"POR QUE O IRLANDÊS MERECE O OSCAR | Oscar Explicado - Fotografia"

Porque é um filme de memória. É um filme de memória. É um filme de flashback. É um filme que vai contar a história dessa relação e que tem a ver com a história de, não só da máfia, mas como a história de família. Né? Eles são geniais. E que o Scorsese faz isso com, né? com uma maestria absoluta.
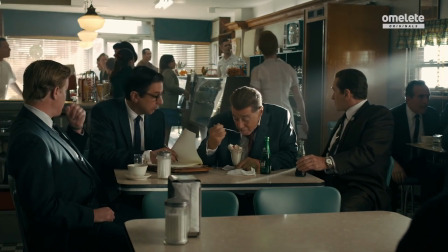[8:54] We need more. Oh my God. More details just arrived.
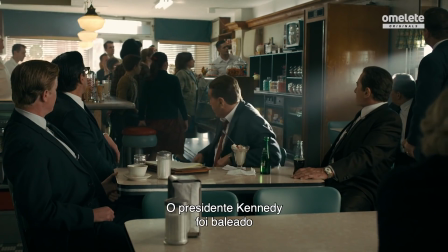[9:01] These details about the same as previously. President Kennedy shot today just as his motorcade left downtown Dallas.
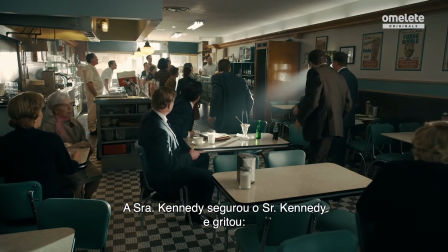[9:09] Mrs. Kennedy jumped up and grabbed Mr. Kennedy. She called, oh no, the motorcade sped on.
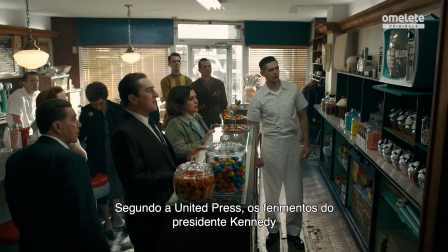[9:15] United Press says that the wounds for President Kennedy perhaps could be fatal.
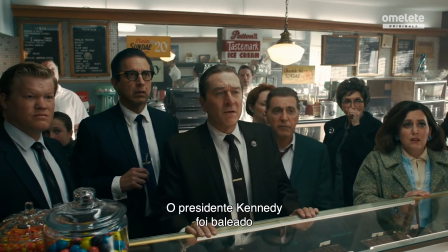[9:21] Repeating, a bulletin from CBS News, President Kennedy has been shot by a would-be assassin.
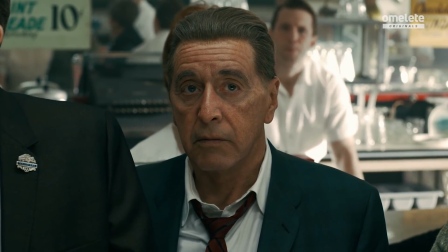[9:28]
Essa sequência aqui é 63, né, que a gente falou. 63, que é o ano que morre o JFK. O que vai inspirar ele é o print, o papel do Ektachrome, né, a fotografia do Ektachrome. E aqui a gente já vê uma diferença. Eu não sei se você percebe aqui, a gente continua com saturação,
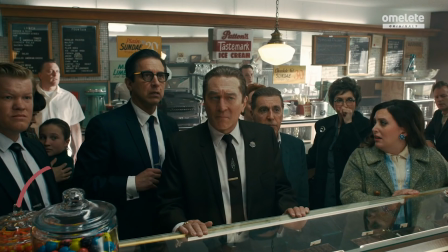[9:43]
a gente vai ter aqui, ó, aqui tem uma carta de cor, saturação de bolinhas coloridas uhum. aqui, mas aqui prevalece um frio diferente. E aqui, olha o amarelo aqui tá aqui diferente daquele amarelo lá. Tá. Ele não vem tão saturado quanto aquele amarelo dos anos 50. Ele tá aqui, a saturação existe, mas o frio prevalece.
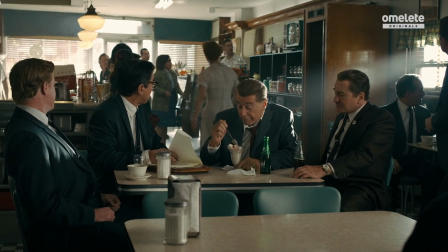[10:03]
Isso aqui é realmente um quadro cheio de camadas. A gente tem toda uma arte aqui com um tom verde, né? Não só nas cadeiras, como ali nas bordas superiores. a gente tem, então, uma direção de arte que já encaminha a fotografia para um tom frio.
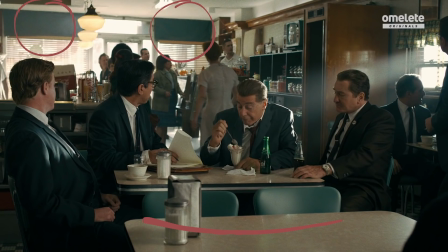[10:18]
Tá. Tá? E aí nós vamos ter o quê? A gente tem o que a gente chama de luz diegética, vamos dizer assim, que são essas lâmpadas. Elas vêm com uma oramba e quente já. Aqui você tem um branco, vamos dizer assim, que vai conversar com esse branco, que é essa alta luz que vem de fora. Esse facho, que claro que máquina de fumaça vai tá aqui presente num tom bem pequeno, que você não percebe que é uma máquina de fumaça, mas é simplesmente para ela marcar o facho. Nós estamos aqui num dia histórico no mundo, né? A morte do Joe Kennedy, que vai tá aqui na televisão e depois corta aqui para esse plano, onde eles estão olhando na televisão.
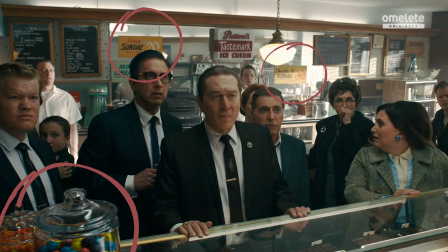[10:53]
E aqui a gente tá vendo o contraste, ó. Você tem mais luz do lado direito, que é a fonte principal. O key light vem da onde? Lá de fora. Que tá aqui, ó. Ó, alta luz. O que acontece? Se tá vestindo branco, ela rebate e vira mais luz. E eles estão todos vestidos de terno, então a luz tá sendo absorvida. Tem saturação, mas não é a saturação nos amarelos e nas cores quentes. Que é os amarelos e vermelhos. Isso caracteriza a decisão da fotografia dos anos 60, pelo menos na minha leitura do que é esse quadro específico. Eu gosto de pegar porque ele é um dia histórico aqui, então nós estamos falando de 1963.
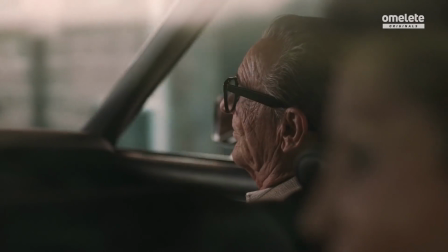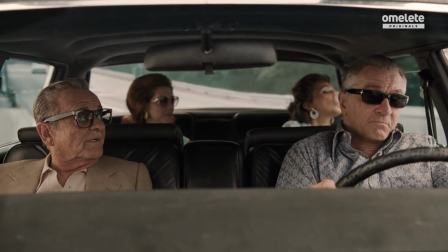[11:35]
Uhum. Ele filma o que a gente chama de dias atuais com 35mm. Ele está filmando com o filme. Ele não está filmando digital e ele está filmando com o filme porque não tem efeito. Então a gente não vai ter o efeito na pele do Joe Pesci, na pele do Robert De Niro. E aí a gente vai ter eles como eles são. Isso aqui é bem bom.
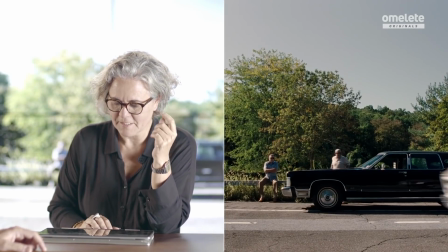[11:58]
Edição do figurino, o carro. Então tudo isso vai contando que época é, começo do filme.
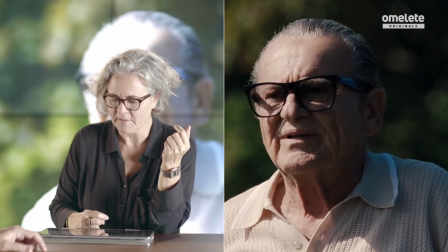[12:04]
A gente tá, se não me engano, acho que é 6, 7 minutos do começo do filme. E aí vai cortar pra um flashback.
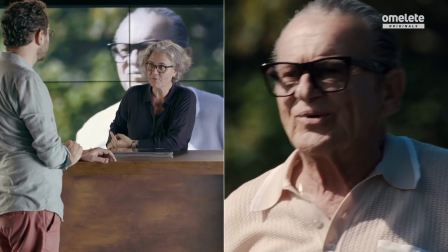[12:11]
E aí nós vamos perceber aqui diferença de contraste, saturação.
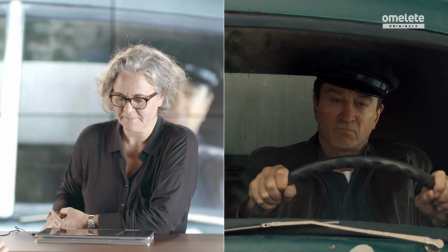[12:17]
Olha lá. O que eu achei mais bonito que...
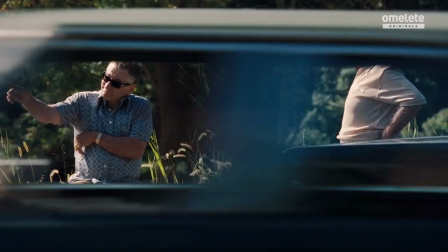[12:22]
O que eles veem já é flashback.
See where we are?
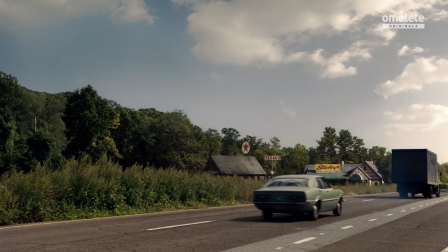[12:30]
E aí já vem toda essa gama de amarelos. E aí a arte coloca essas peças justamente para poder saturar essa cor, né?
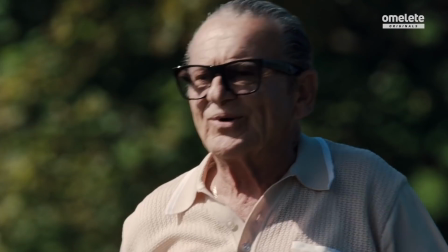[12:37]
Então é tudo muito pensado.